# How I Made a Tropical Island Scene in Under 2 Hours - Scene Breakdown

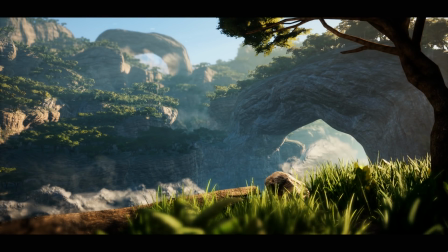[0:00]
In this video, we'll take a look at this tropical scene I've done for the last screenshot Saturday and break down how I did it and what steps I took. Before starting, if you want to learn more about Unreal Engine 4, level design and game development, consider subscribing so you don't miss out on any of the new videos.
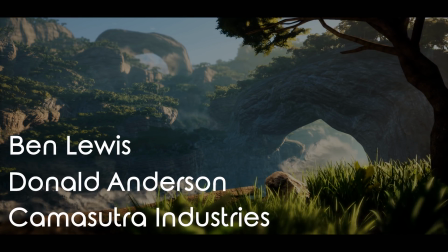[0:14]
Big shoutout to Ben Lewis, Donald Anderson and Kamasutra Industries for supporting me this month to improve the quality of my videos.
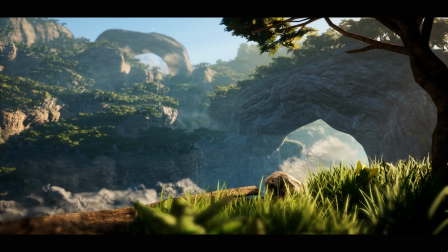[0:21]
Thanks a lot guys, you're the best! And now, without further ado, let's jump straight into this breakdown. First, I'm going to give a bit of backstory.
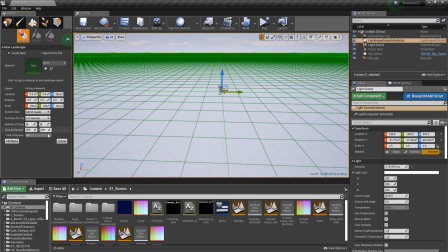[0:29]
Around last Saturday, I posted this scene on the subreddit of Aniel and Gym 4 and it got a lot of attention,
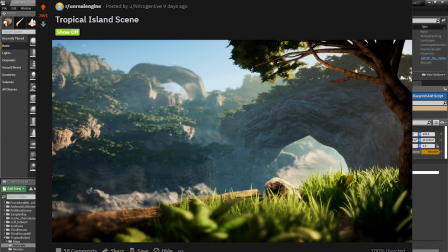[0:35]
and by a lot I mean 360 Fvotes, which is a pretty good amount.
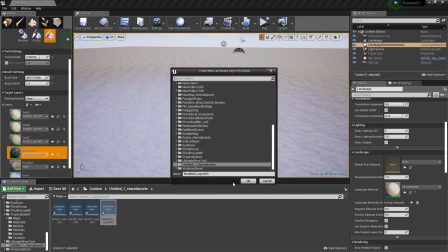[0:39]
And as well, in that post I asked if people would like a breakdown to see how I did it and they said yes, and so here we are making the breakdown.
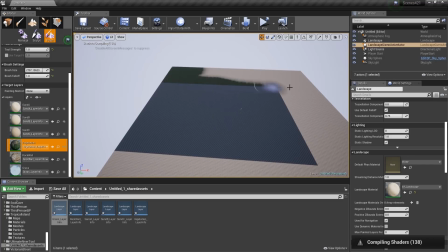[0:46]
Alright, enough with Reddit, let's now see the actual scene. The first step I took was deciding what I should create and what assets to use for this scene.
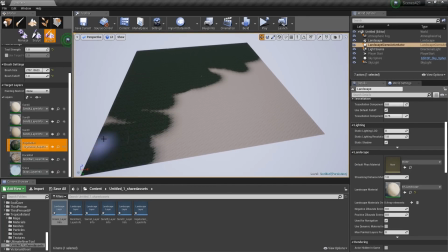[0:53]
Let's first start with the assets I used. For this project, I decided to use the Tropical Island Environment by Aniel Esbelir.
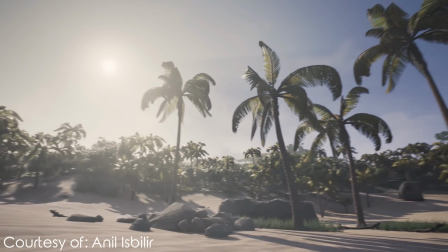[1:00]
Generally speaking, this pack is great. It offers a lot of meshes which you can use in various ways to get magnificent scenes and levels.
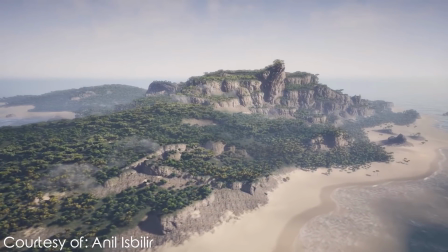[1:07]
Though, there are some things I didn't like much about a pack, like the trees and the low-quality textures on top of the cliffs.
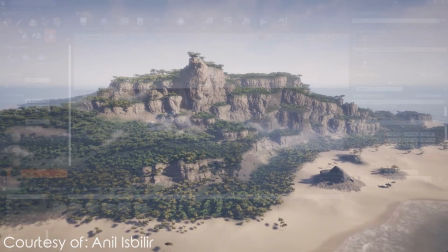[1:12]
But other than that, the pack is pretty good, so I decided to use it. Then, I had to choose what to make.
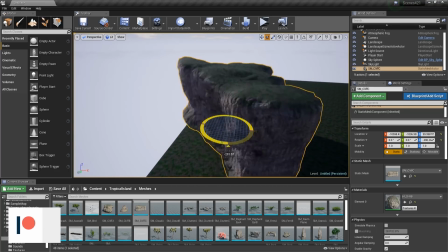[1:17]
This was pretty obvious from the name of the pack. I wanted to create a tropical island, something that looks good but not necessarily realistic.
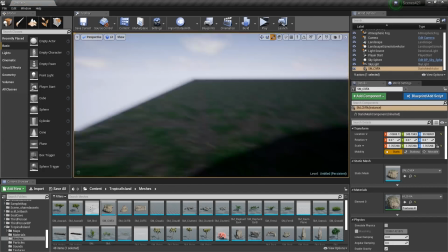[1:23]
Step number two, I needed inspiration. Very often when I make my scenes, I do everything from the top of my head without really thinking much.
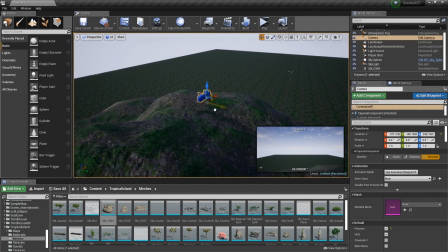[1:29]
But this time, I wanted to use something beforehand for inspiration. Ironically, for this step, I used one of the preview images on the market page.
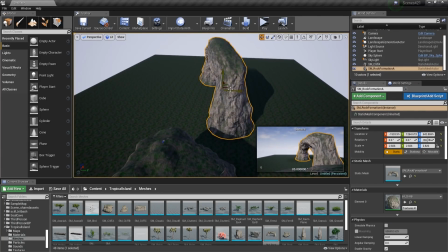[1:36]
Up to this point, I had almost everything. The only one thing that missed was experience. So before starting to create the scene, I went into a test level and tried some assets out.
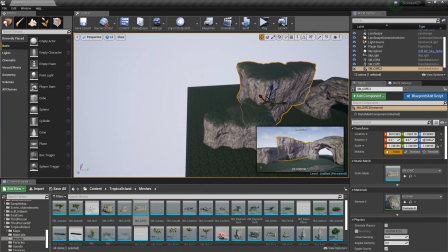[1:45]
After 10 minutes of doing almost nothing with the assets, I was ready to start.
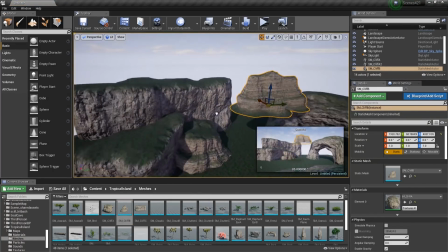[1:48]
Alright, now we are at step 3 defining the basic composition and then step 4 refining details, lighting, post-process and overall mood.
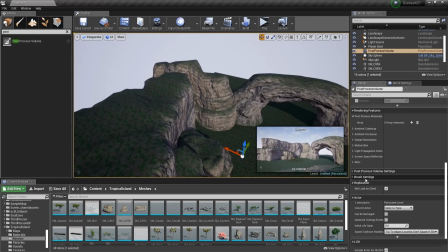[1:56]
For the first part of the composition, I wanted to achieve something that would leave the viewer with the impression of Wow, those are a lot of trees!
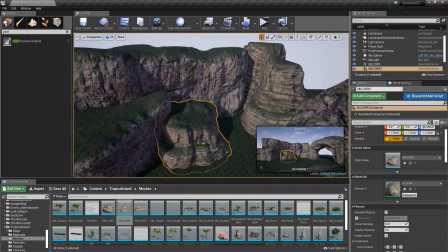[2:03]
Well not really, but I wanted it to look like a scene from the fantasy game. To get that result, I knew I had to add a lot of depth to my scene.
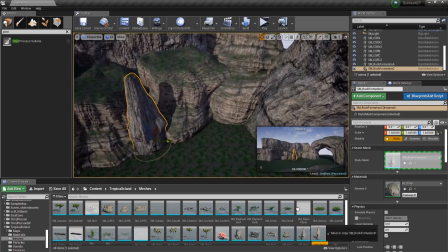[2:10]
So the first thought of mine was to add a lot of cliffs to separate different parts of the scene. And so I did, multiple levels and the rows of cliffs got me a nice depth in the scene.
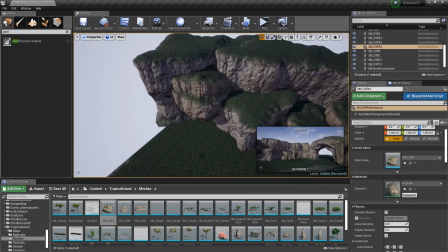[2:18]
After showcasing this to multiple people, Bram, one of my good friends and a very talented 3D artist, told me that I could achieve even better depth using fog.
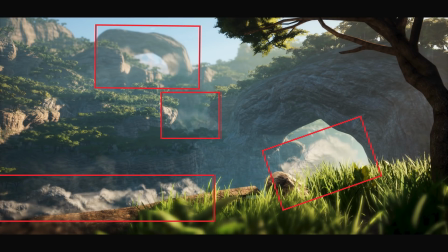[2:26]
But, because I already had some exponential fog, I had to use cloud planes. Second step to finish my composition was to populate the clips with foliage.
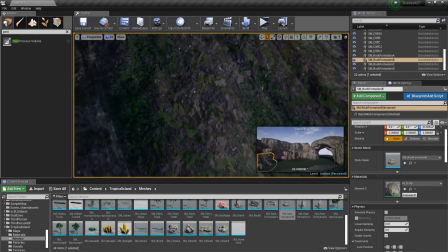[2:34]
This was rather easy to do, I just had to drop in the background a lot of trees,
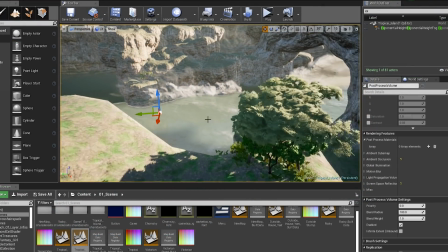[2:38]
in the middle ground I was careful with the placements so we wouldn't look off, and in the foreground there was only one tree anyway.
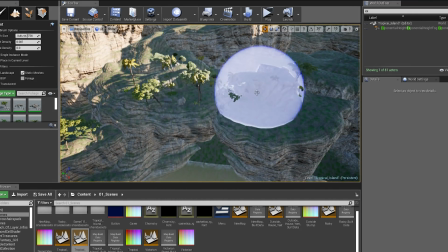[2:44]
Besides trees, in the foreground I also used the grass provided with the pack to mask the material of the cliff And for some more
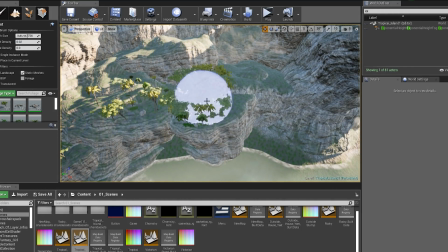[2:51]
details I added the rock and the trunk which ended up looking like it's part of the cliff So this was my composition,
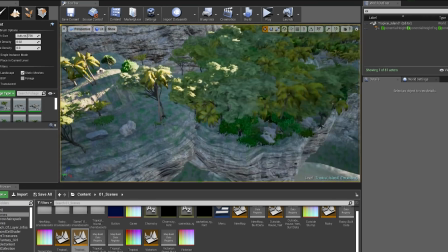[2:56]
a lot of cliffs with trees Maybe it sounds like it should look bad, but thankfully it didn't.
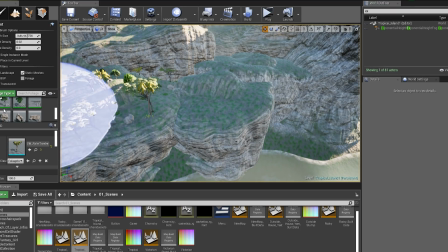[3:00]
In fact, the way it looked really surprised me Considering my composition skills and how good things usually look before adding other elements in the scene, which we'll discuss later in the video The next step was to start playing around with different effects such as exponential height fog the atmospheric fog,
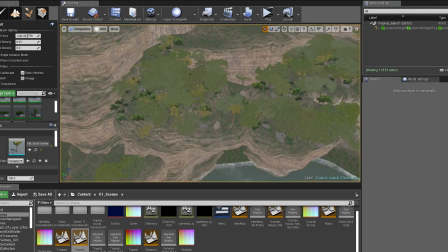[3:15]
riddle lighting, and finally add post-process to enhance the overall look of the scene. I first started with the fog, which is usually my favorite, but this time I had some problems with it.
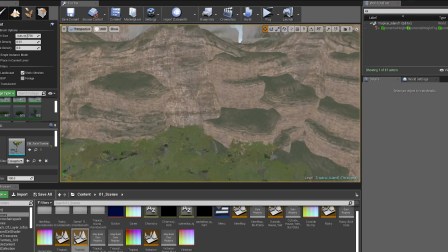[3:24]
That is because this is the first time I did such a big map, so I had to tweak around more settings than I usually do.
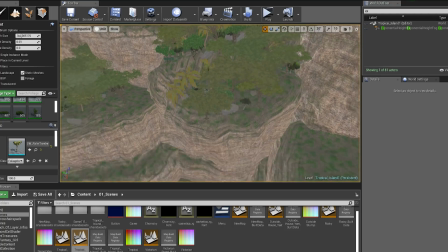[3:29]
But in the end, I chose not to go with something too crazy, just a sudden effect to add more depth to the scene.
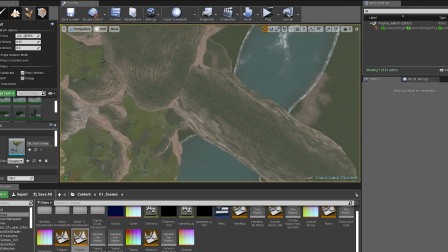[3:33]
For the lighting, I wanted to go with something bright, though warm, so I went with an intensity of 7 lux and the temperature of 4,500.
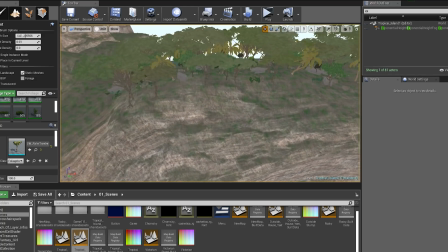[3:41]
Of course, I used light shafts for this scene as well, and although they aren't that visible, they still added some value to the scene.
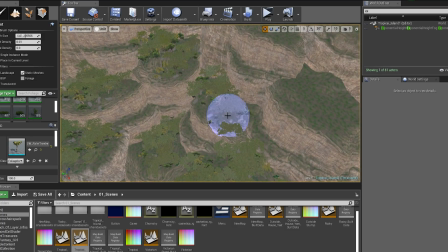[3:47]
At this point, I was pretty happy with the overall outcome, but there was one major problem that I had to fix, that being that shadows were not cast at big distances.
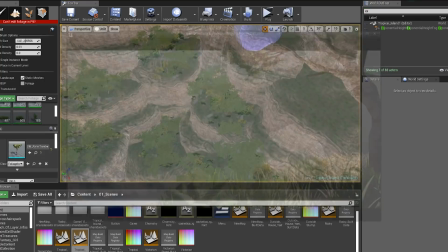[3:55]
And so to fix this, I used the Ray Traced Distance Field Shadows.
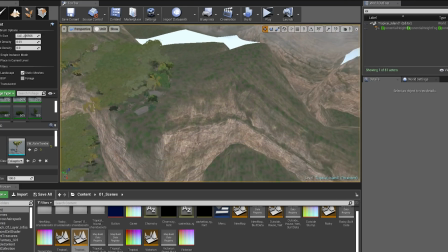[3:59]
This technique of shadowing goes well with a normal Cascade system and is available for everyone, not only those with an RTX GPU.
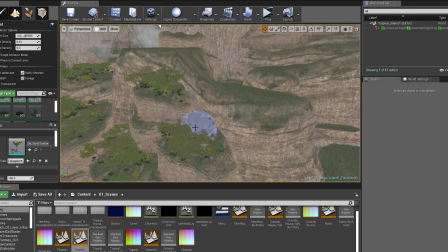[4:05]
The way of combining these two methods work the following way.